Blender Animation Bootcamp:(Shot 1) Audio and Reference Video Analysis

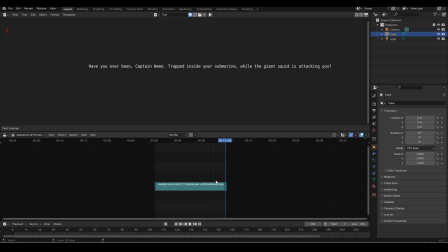So his grandchild has been left by maybe his daughter, has come and left the grandchild at his place. Now it's bedtime. The child is telling the kid to go to bed, and now the kid is saying, oh no, grandpa, before I go to bed you have to tell me a bedtime story.
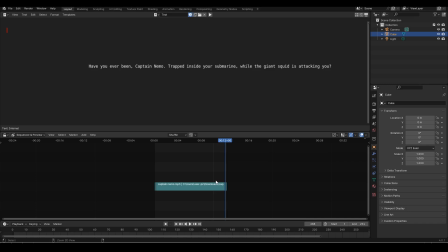I can't sleep without a story. And he's like, okay, I will tell you something. And then this is the story now that he's telling the kid, his grandchild.
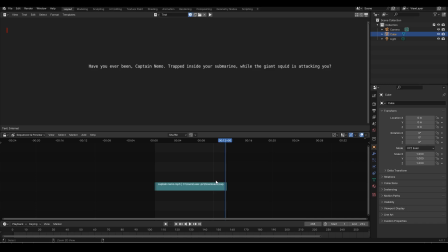Finally, the one that I decided to settle on was, he is actually Captain Nemo, but he died during that attack when he experienced the giant squid. He is an undead, a zombie.
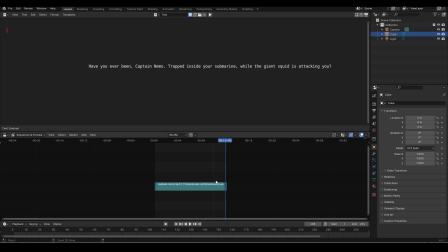He's maybe chilling by his grave, and he's reminiscing about the way that he died. It's a story that he always thinks about, that he talks about when he's drunk. So this was the idea that I ended up settling for. Okay guys, so this is me in the acting room.
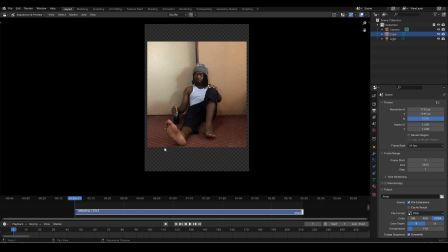Now what I usually do when I take my reference videos is I put my phone on a stand and I position it similar to the camera angle that I'm going to be animating from when I get into Blender. So I've already planned my shots. I know where I'm going to be animating from.
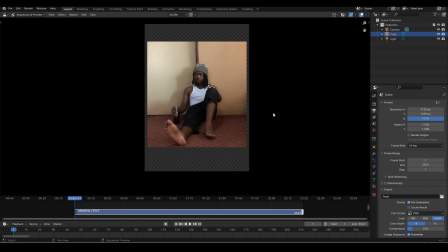In this particular case, this is going to be our zombie because we're going to have an establishing shot of him sitting by the grave. So he's going to be leaning against his tombstone and drinking. Also, make sure that you shoot at, if you're going to animate at 24 frames per second,
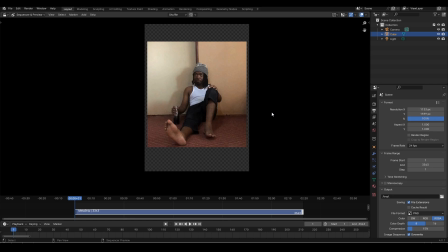make sure that you also shoot at 24 FPS rather than shooting at 30 FPS and then trying to compress it down and all that stuff, because you have some issues where you have some frames where there's no action happening.
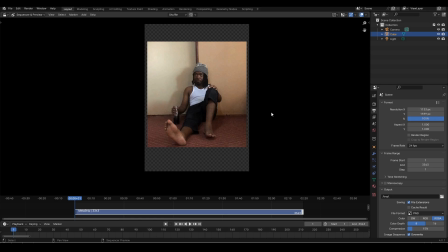So yeah, just try to shoot at 24 FPS and yeah, that will give you the best from your reference. In this particular case, I had someone shooting the reference for me. Let's just play back and see what I have.
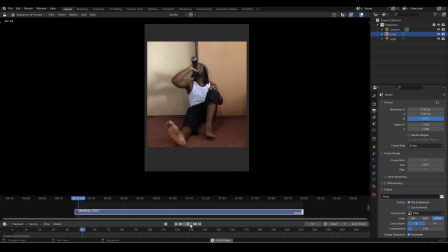Okay.
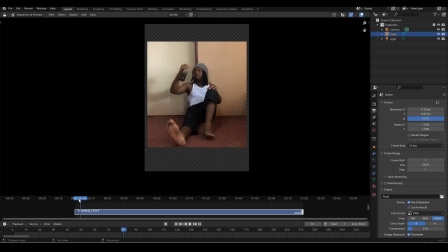Okay, so this was my first take. I usually do a lot of takes, about 6 to 10 takes, because I know that I'm not going to capture everything that I want in a single take. So I do as many takes as possible.
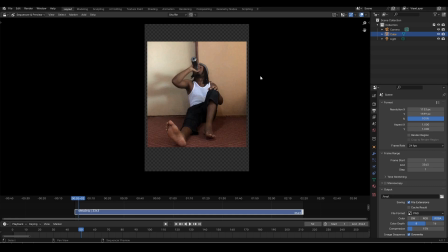Then do the edit. I'll be picking out things that I like from my reference, and then I'll stitch those together into my final reference video. In this case, we have our zombie is drinking, sitting by the tombstone.
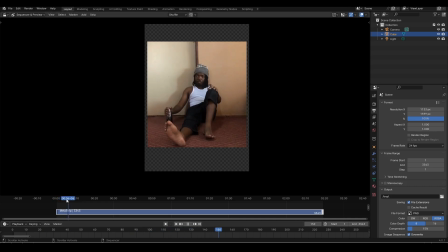Then he leans in. You know, I also wanted that. I also like that the way that he licks his lips. You know, that's just savoring the taste of the alcohol or the gin, whatever he's drinking.
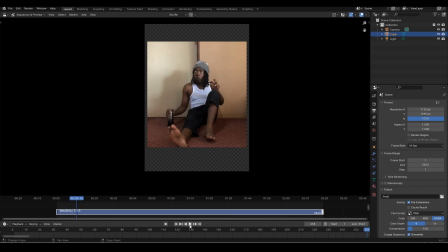And he says, "Captain Nemo." You know, as he comes in, he's really getting into that story. Trapped. Also, I was trying to bring the bottle into the acting. So when he says trapped, you know, he uses his arms, and also he leaves that
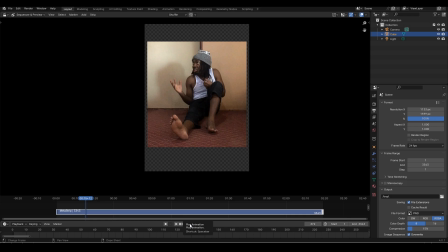bottle trapped in his other arms. Then his other hand is now representing, you know, a giant squid attacking you. Then he grabs again that bottle. He's going to use it.